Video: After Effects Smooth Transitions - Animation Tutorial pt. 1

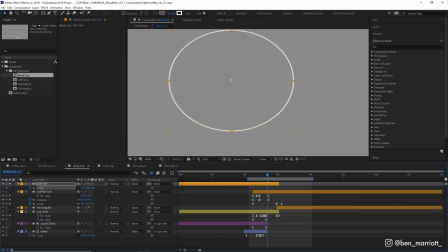If we bring up our scale property, keyframe it, unlink it and if I drag down one axis of the scale it does the same sort of action of making it thinner but the stroke width also gets scaled as well and you get stuck with this sort of hideously looking a variation between the
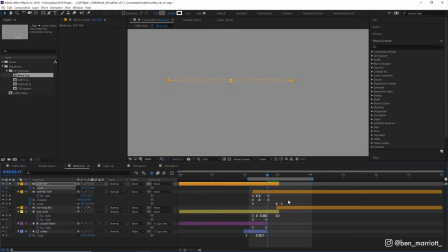line width which i almost always hate and by the time you get to zero it's not even visible anymore so that would defeat the purpose of what we're going for so let's undo those and the size property does the same things the scale would do but it keeps the stroke width the same without having to use any fancy expressions now if we go into the graph editor by selecting these keyframes and clicking here let's make some more room
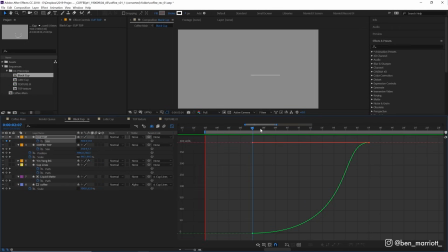for this we can see we've got a fairly strong ease out and a much snappier ease in and although i animated this layer first to set the speed for the rest of the section. I'm still going back and fiddling with easing now and then once more elements were animated simply try out some different speed options.
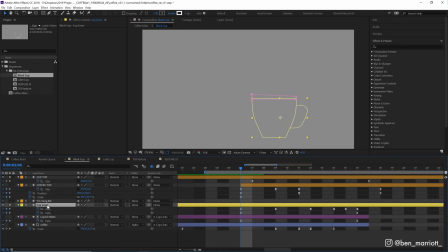The next thing I animated was the cup lines layer and down here you'll see that it has two paths. We have one which is the handle of the cup and one which makes up the main body of the cup and I also have in pink here a
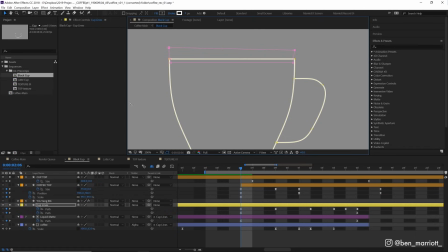mask and that's just a mask subtracting out this top line here because we're making that with that ellipse tool that we've already animated. Now the outside path of the cup which is the bottom one here is animated with only two keyframes.
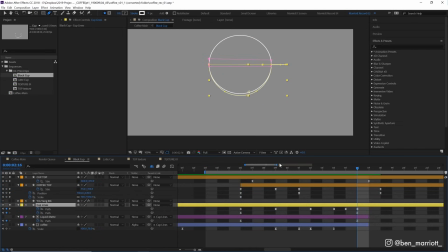So I keyframed its first position which is the side of the cup and then in about 10 frames when our ellipsis is a full circle I've adjusted these sort of anchor points to match that circular shape. Now that's all the animation I needed to do for that path. I also used a plugin called Ease Copy which is completely free and one I covered in my top three plugins videos so I can simply select the keyframes from
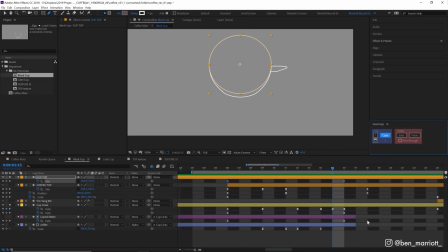that cup top ellipse layer and select copy from Ease Copy over here and click paste the Ease which copy the E's exactly from those, from the size property to this layer's path property. This cup handle has a few more keyframes because it has more curves, and when you keyframe between two path positions,
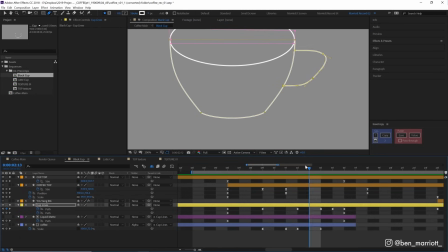each of these individual anchor points here will move in the straightest path between the two keyframes, and that can cause the busier handles at each point to go a little strange and unpredictably in that movement. So I've just added some extra keyframes along the way to keep them on the right path. And at the end of this transition, I was kind of drawing them frame by frame, which is sometimes just the quickest way.
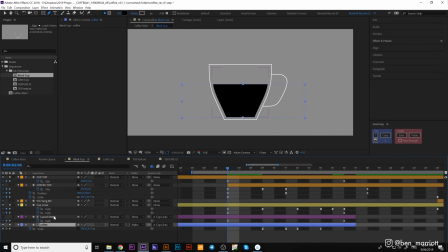Then we have our coffee layer down here, which is a black rectangle using this above layer as an alpha matte This liquid matte layer is essentially a copy of our cup lines layer Just scale down a little bit and giving it a fill as well So it'll matte out just this internal section
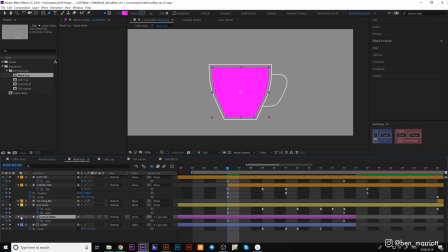Which means that coffee liquid layer will stay confined to this pink area of the cup Then we have our coffee top layer Which is essentially a
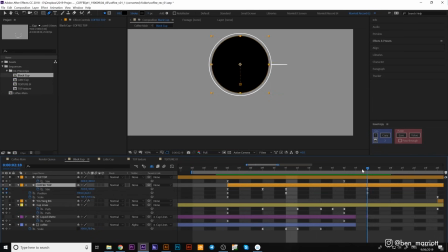duplicate of our cup top layer Which is an ellipse scaling up with a size property and have its position just moving slightly upwards as well So it
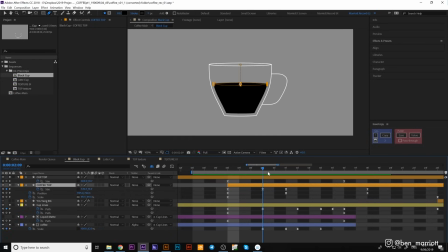ends up in the very center of that circle And that just gives a little bit of extra parallax during these few frames while it's in transition.
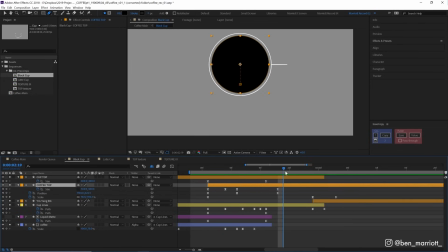I'm also animating the scale property of the shape as well. So when it gets to this top-down view, it's going to continue scaling up very gradually to fill up this entire shape,
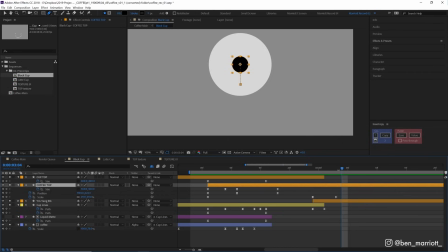and then quickly scale down and reveal this yin-yang background that we've got. Now if we look at this scale property in the graph editor,
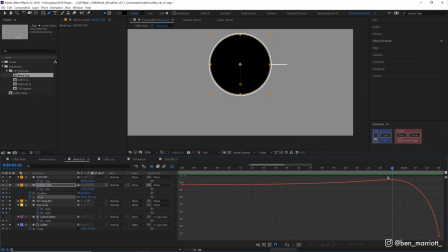you can see its scale starts at 100 and then creeps up very slightly until it reaches its peak here, and then just quickly sort of accelerates and scales down really fast.